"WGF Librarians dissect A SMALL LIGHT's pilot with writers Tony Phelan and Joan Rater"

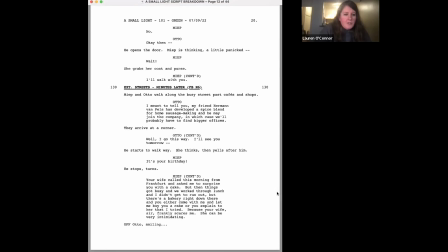And she explains Mrs. Frank called and asked her to get him a cake. And I think what follows across the next three pages is like one of the critical scenes of the pilot. And they've gone to this little bakery and they're talking and they're getting to know each other.
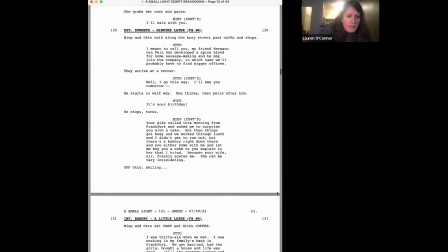And there's some pretty extensive monologues here where they like feel comfortable kind of sharing this personal stuff.
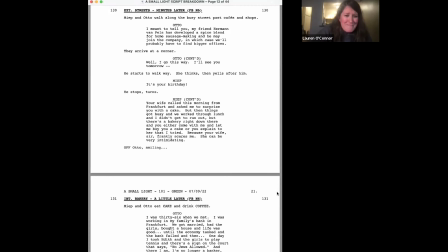And monologues are hard. Like, do you guys have an approach?
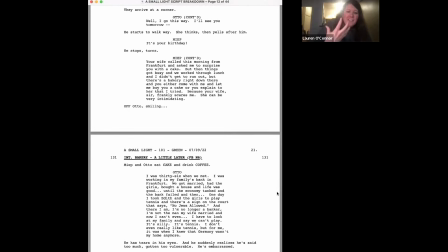How do you approach, you know, writing kind of these like confessional, and what was your approach here?
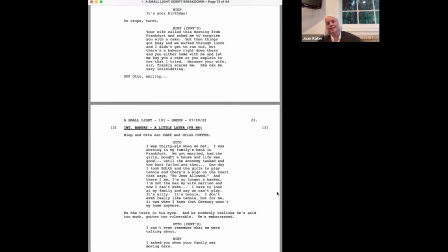I think they're not hard to me. It's hard to not constantly do them, you know, like they're so lovely.
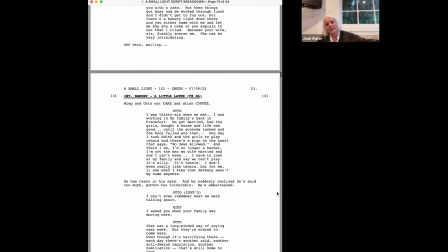We knew we wanted to
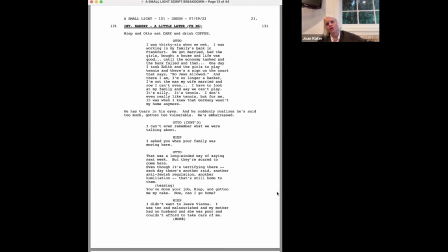tell the story of how she was adopted by her family. And so we wanted these two people to find some similarities. And honestly, you know,
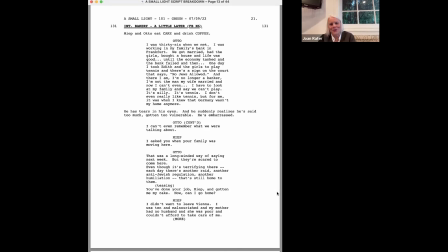it's, as writers, you'll all notice where exposition is shoved in places, you know, and this was a perfect scene to tell us a lot about our characters. You know, they're getting to know one another, so we get the opportunity to know things about them.
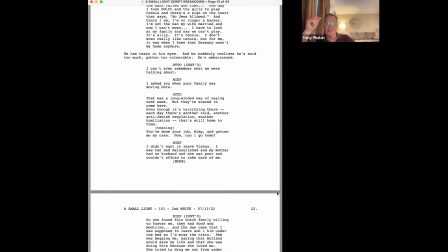But the detail of it, the detail of like the tennis game,
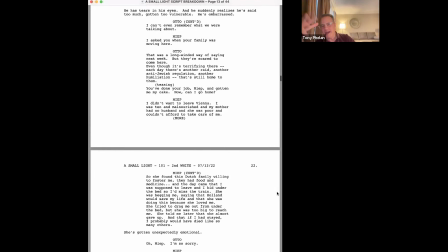his history as a banker, all of that stuff, obviously, once again, is research. And so it's a matter of you having this pool of information, and then you can just cherry pick what is going to help in the scene.
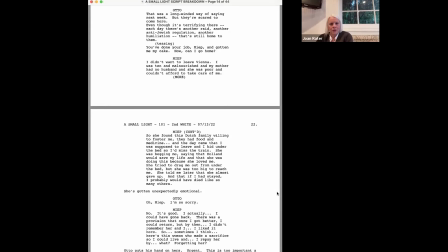Totally. You know, and then you get in there and the actors usually want way less. You know, you'll give them a chunk like this big and they're like, I think it can be just one line.
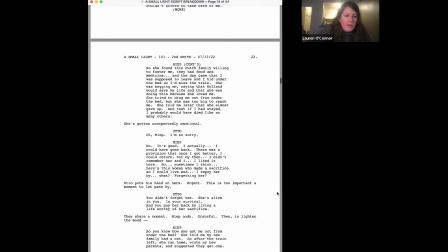I just want to like hold sort of in the middle of 22 here.
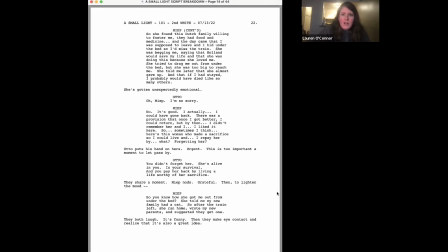Just her, you know, talking about how she could have gone back to to Austria, but you know, she doesn't really remember her mom anymore and feels guilty about forgetting her. And I just love Otto's line about, like, you know, you pay her back by living a life that's worthy of her sacrifice.
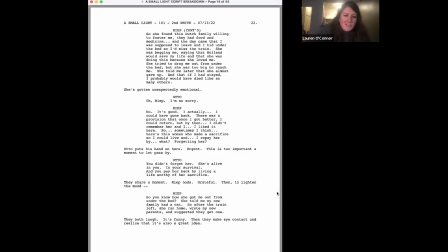Not a question, just a like, oh, that's really good. That line, like, you know, you're going through for cuts and you're like, am I being too writery here? And then Liev was like, what happened to that line? I love that line. You're putting that in.
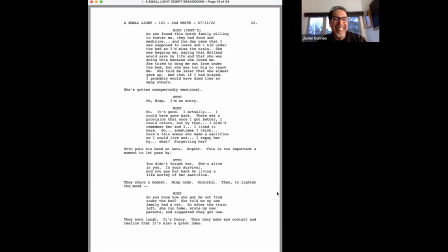Oh, wow. And I'm so glad that he said that. I'm so glad, because when I watch it, it's the crux of it. I'm like, how could it have been that line? What is wrong with me?
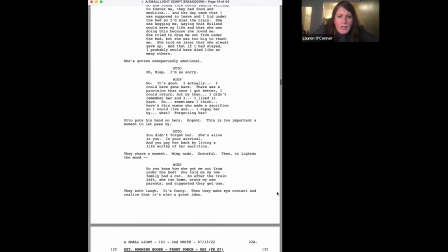So let's go to, I think it's page 22A, and then like page 23.
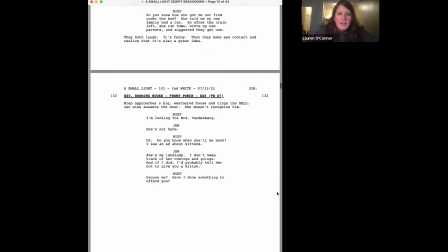I just want to touch on this briefly, because this is like a, what I would describe as like a re-meet cute. For Jan and Miep. And Miep sees the ad for the kittens. She goes to the lady's house.
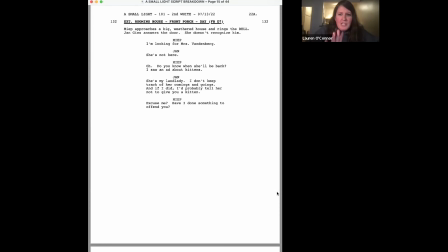Turns out that Jan lives there. And I just love, especially in rom-coms, when couples meet again somewhere else. And I love that he's mad at her for ditching him. And we've sort of touched on this already,
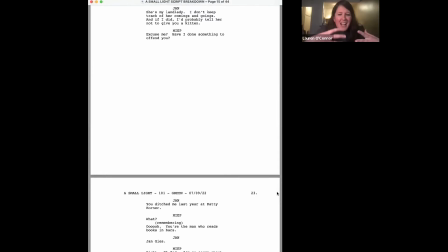but can you talk a little bit about just adding that kind of like levity and humor to some,
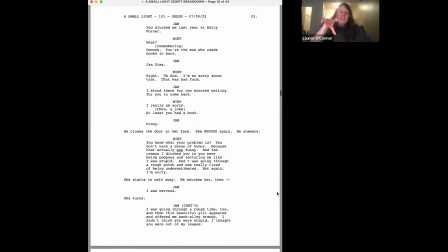you know, it's such a, you know, if you just look at it, you know, from the outside, it's such a dark time in history.
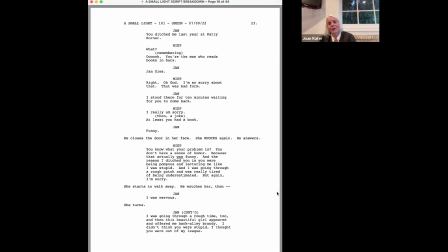And yeah. Well, it was so important, right? That these be real people who have real feelings, and she ditched him in a bar, you know? So it just felt really fun and funny. And we knew we had to like kind of get them together. So this just seemed perfect.